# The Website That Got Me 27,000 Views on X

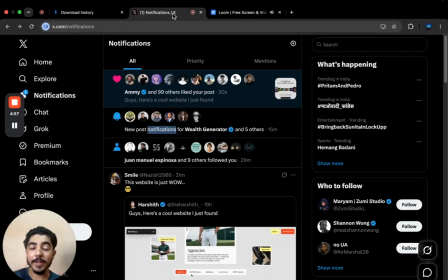1s
Hey guys, recently I made a post on Twitter where I just posted a website for when I just found an inspiration.
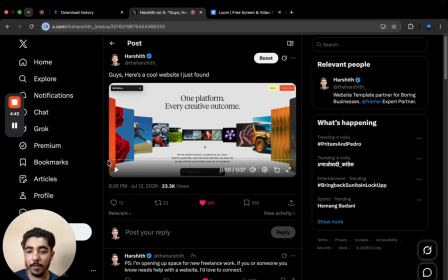12s
So this is a website I just found for inspiration, and the post had got like viral. It had almost like 23,000 views in the past one day. So in this video, I'll be breaking down
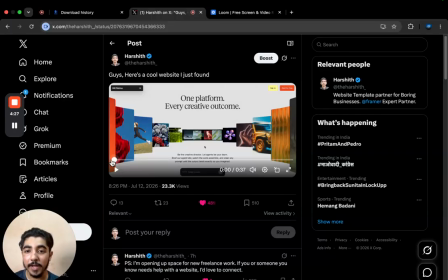30s
exactly what how this animation is created, so you can use it for inspiration for one of your projects.
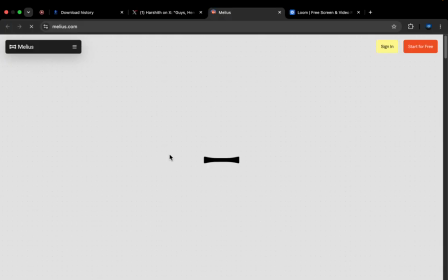39s
So basically the website is so this is a website.
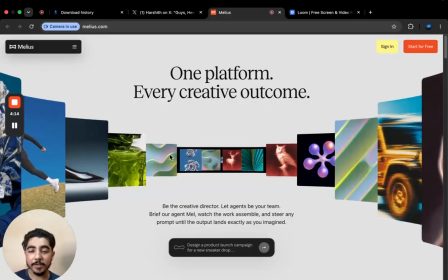44s
As you can see,
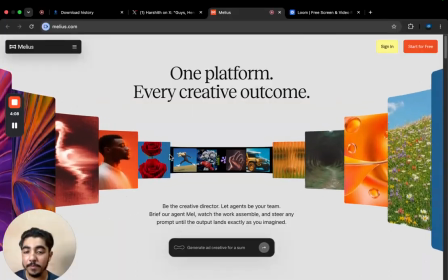47s
when it comes to when you the first thing you notice in terms of visual hierarchy is the animation happening.
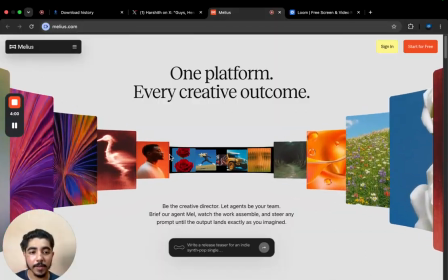55s
So these are like 5 to 6 things to keep in mind. So the first thing is the 3D art, 3D card gallery.
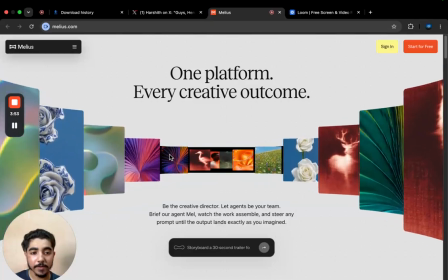63s
So it feels like so the first thing is it feels like a three-dimensional
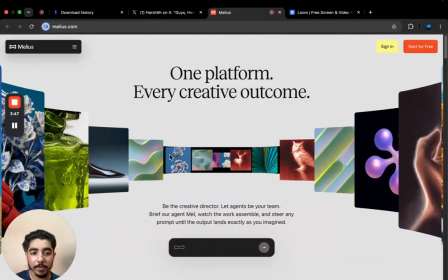69s
space instead of like sitting on a flat on the screen. So the second thing is the camera movement.
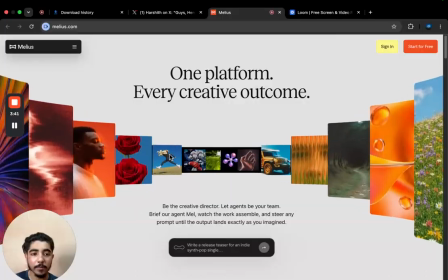76s
So instead of moving the cards individually,
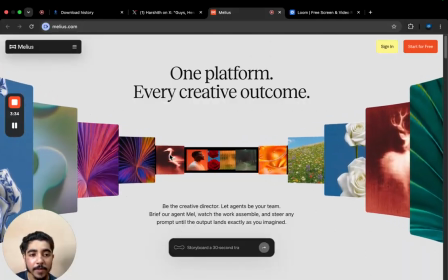82s
it feels it feels like the camera is like flying through them.
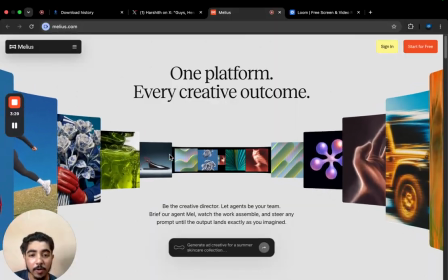88s
So the third thing I'd like to talk about is a perspective.
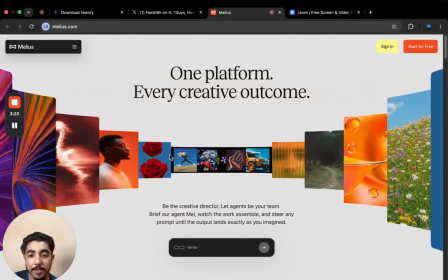92s
So in terms of perspective, notice how the cards which are closer to us, which appears like much larger,
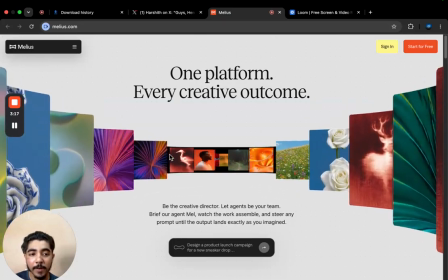99s
and while the distance one it shrinks naturally.
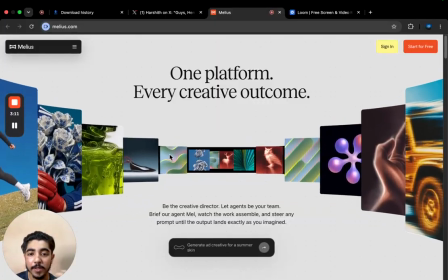105s
So the fourth thing is the depth of those animation.
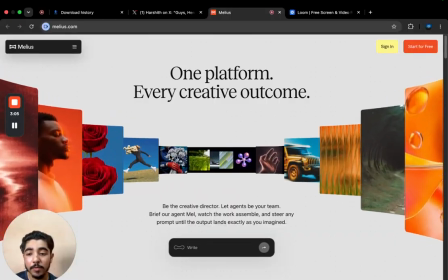110s
When it comes to depth, the foreground images move faster than the background images.
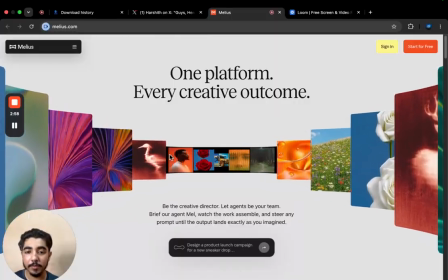119s
That's an effect used, and it's called like parallax effect.
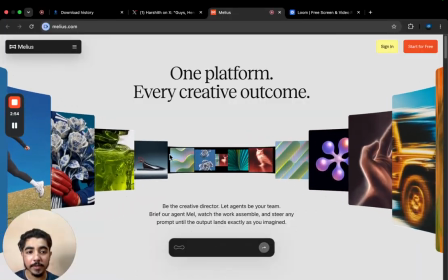123s
So the fifth thing is the smooth motion.
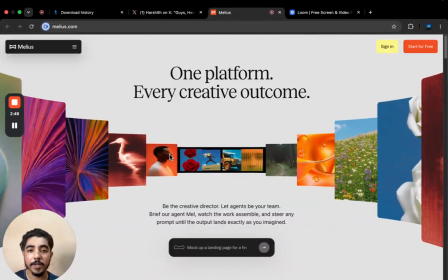128s
When it comes to smooth motion, there is like a interaction.
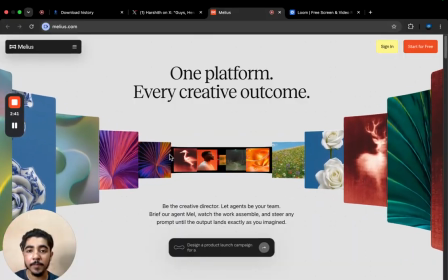134s
We usually call it as a spring animation when it comes to developing this kind of animation and interaction in Framer.
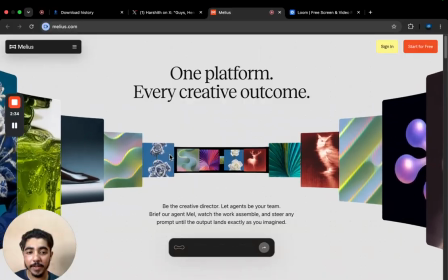143s
So the final thing is the infinite gallery.
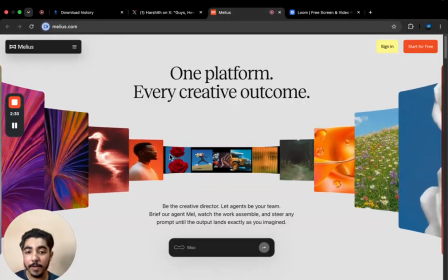147s
Like notice how it feels like endless,
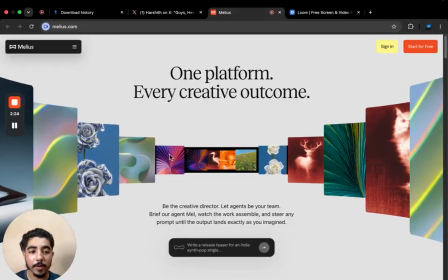151s
like new image keeps appearing without breaking the whole hero section.
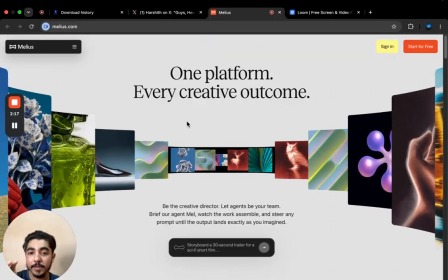159s
So and also you can see there is like consistent padding and spacing throughout the whole website.
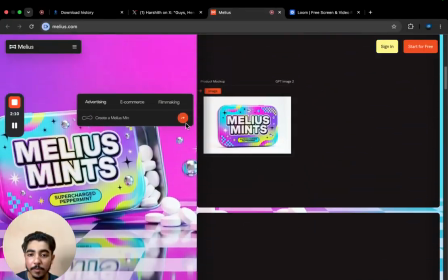166s
So this is just the hero section, and if you scroll through, we have like a sticky scroll animation happening here.
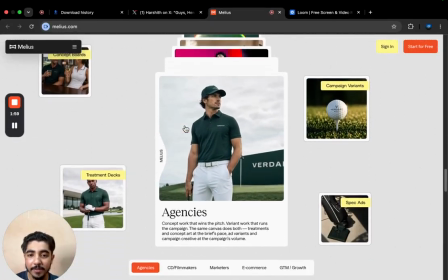176s
And the third thing I really like about this section, mainly how the when you click on certain buttons,
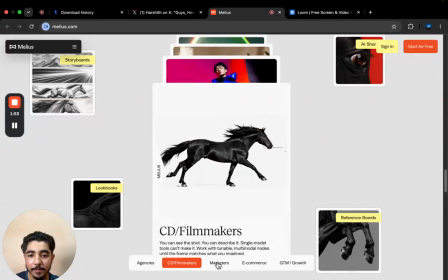184s
the animation happens smoothly, like the card animation.
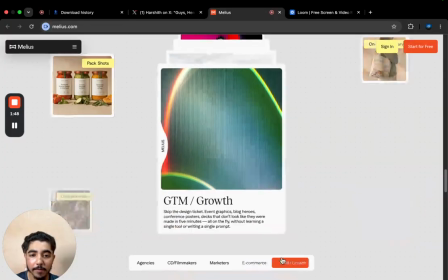188s
Mainly, I feel like they have used like fade in effects for this,
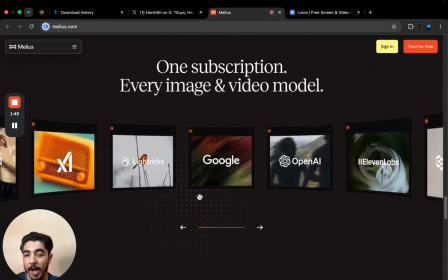194s
and here they have taken the hero section and they have done those that animation which was in the hero section consistently on the fourth section of the website.
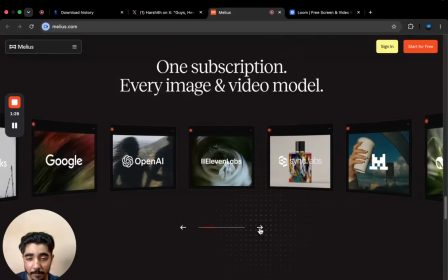208s
Mainly here it has just has like a 3D effect,
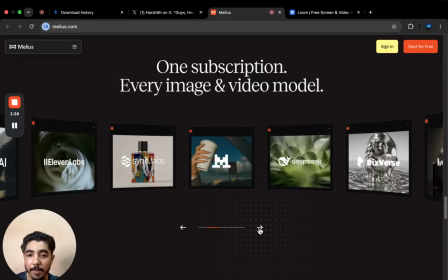213s
and there is no interaction or animations happening in this section.
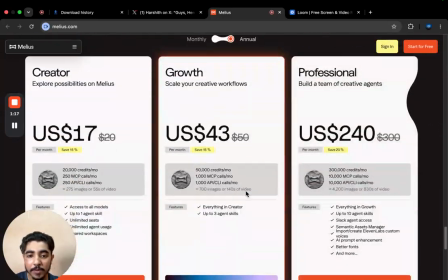218s
As you can see the 3D effects. So this is a pricing section, and finally
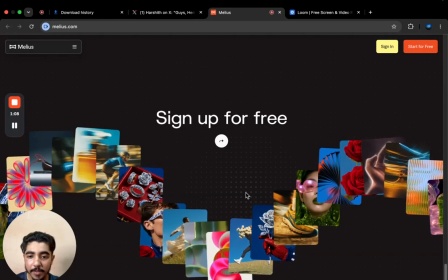228s
this is the scroll section. This is the I think this is the final call to action section.
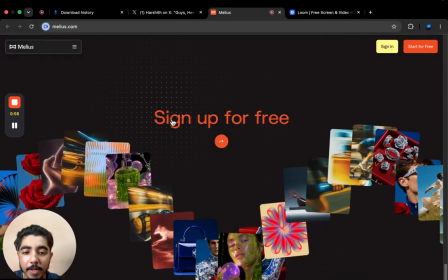236s
So the key takeaway is like if you're building websites, so these are like 5 ideas that are worth stealing.